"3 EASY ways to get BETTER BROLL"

You know, getting beautiful B-roll is not always easy, but here are 3 simple steps that I use to consistently get better B-roll, and you can do it too. Add movement. Moving the camera is one of the easiest ways that you can make your shots look more visually interesting and dynamic.
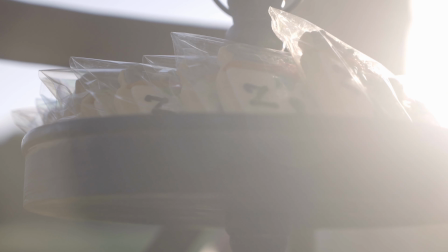(0:22)
These are some shots from a friend's wedding that I filmed a couple months ago, and the camera movement automatically makes these shots a lot more interesting than if they were static.
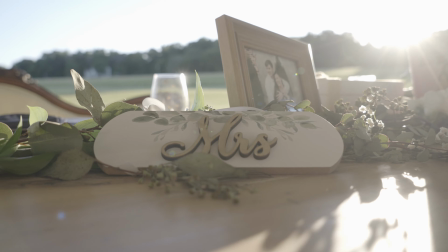(0:30)
Now when you move the camera, you have to keep the foreground, midground, and background in mind.
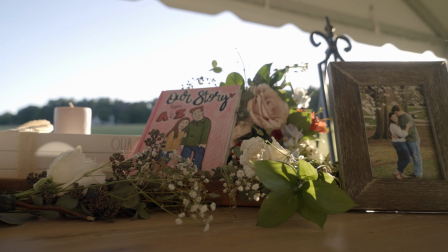(0:34)
In this shot I've got some of the things on the table in the foreground, and then in the background obviously the sun is nice and low. It adds some nice layering that accentuates the movement that the camera is making. Shoot towards your light source, or at least towards a light source.
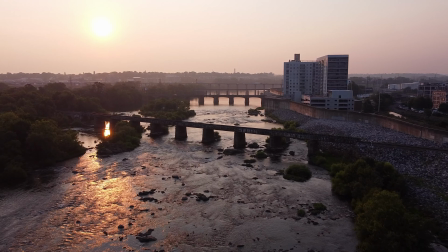(0:48)
Here's an example of 2 drone shots that I shot on the same day within 20 minutes of each other.
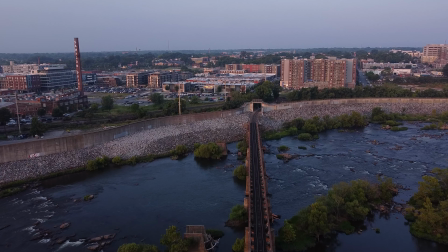(0:53)
And both of them are usable, but the one shooting toward the sun is much more interesting.
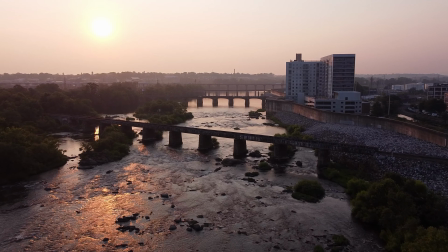(0:57)
We've got the sun in the background and we've got it reflecting off the river, which makes for a really beautiful contrasty shot.
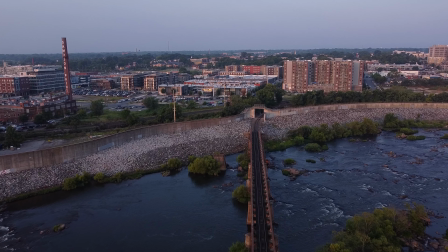(1:02)
Whereas the one shooting away from the sun, it's pretty, the sun is nice and low, so we get some nice light on the buildings and the structures,
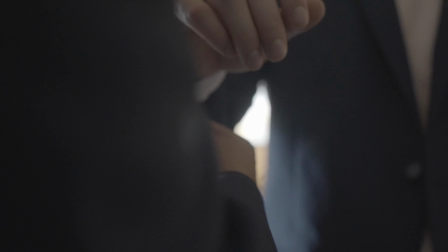(1:09)
but it's a whole lot flatter and a whole lot less interesting than the previous shot. Whenever you're shooting, if you can, put the light source behind the subject, or at least a light source.
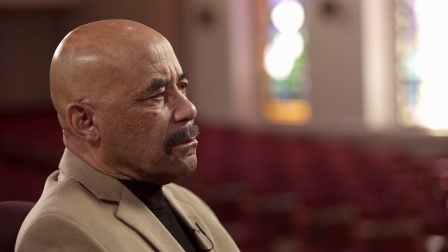(1:17)
In this interview, I've got windows behind the subject, and it makes the shot a whole lot more interesting than just shooting at a blank wall. Light behind your subject automatically makes your shots, especially your B-roll, more dynamic. Number 3, film early and film late. Now this is in reference to exteriors. If you film early and you film late on a clear day, the sun is going to be low in the sky.
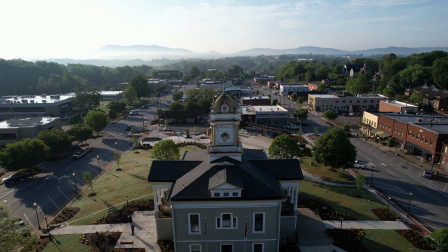(1:42)
Not only is the color temperature nice and golden, but also the shadows are longer and you get reflections on things. It is a beautiful time of day to film up to a couple hours after sunrise and about an hour or so before sunset.
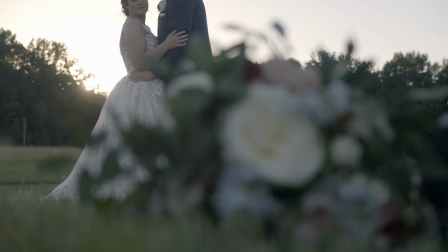(1:55)
That is the best time of day to film exteriors on a clear day.
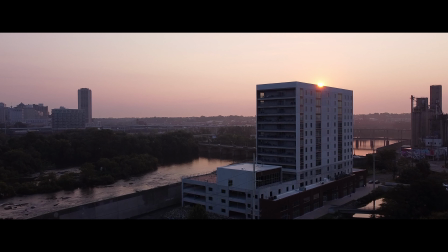(1:58)
It's going to automatically make your shots look so much better without you having to do anything except get up a little earlier or stay out a little later. On many shoots I've gotten to set early to try to catch a sunrise, or I've stayed late to try to catch a sunset, and those are the shots that clients or producers look at and say, man, those look great, and nothing's different about my shot except the time of day I decided to shoot. I'm going to add one more in, and that's visual information.
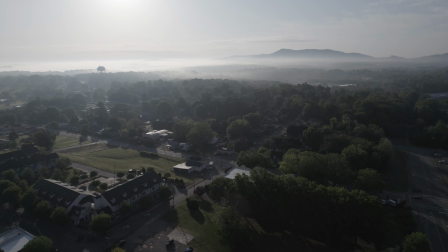(2:25)
Whatever your video, you are telling your audience something by the visuals that you put on screen. I saw a promo video this week and they put a shot in, just a random B-roll shot, I'm sure it was to cover an edit, of a blank wall with some lights on it. Beyond the fact that the shot was boring, it told me nothing. This is the difference between generic B-roll and visual information.
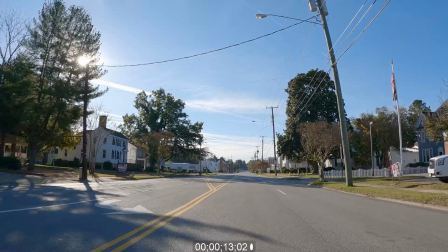(2:45)
You should be giving your audience new visual information with every shot that you can.
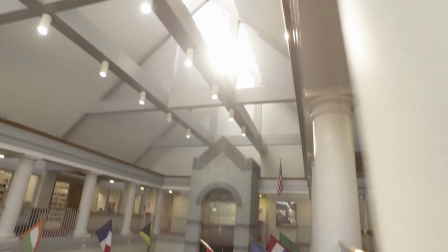(2:50)
You are a visual storyteller, so your visuals should be revealing more about the story you tell as your story progresses. Again, don't forget to like and subscribe. I hope that helps, and I'll see you in the next one.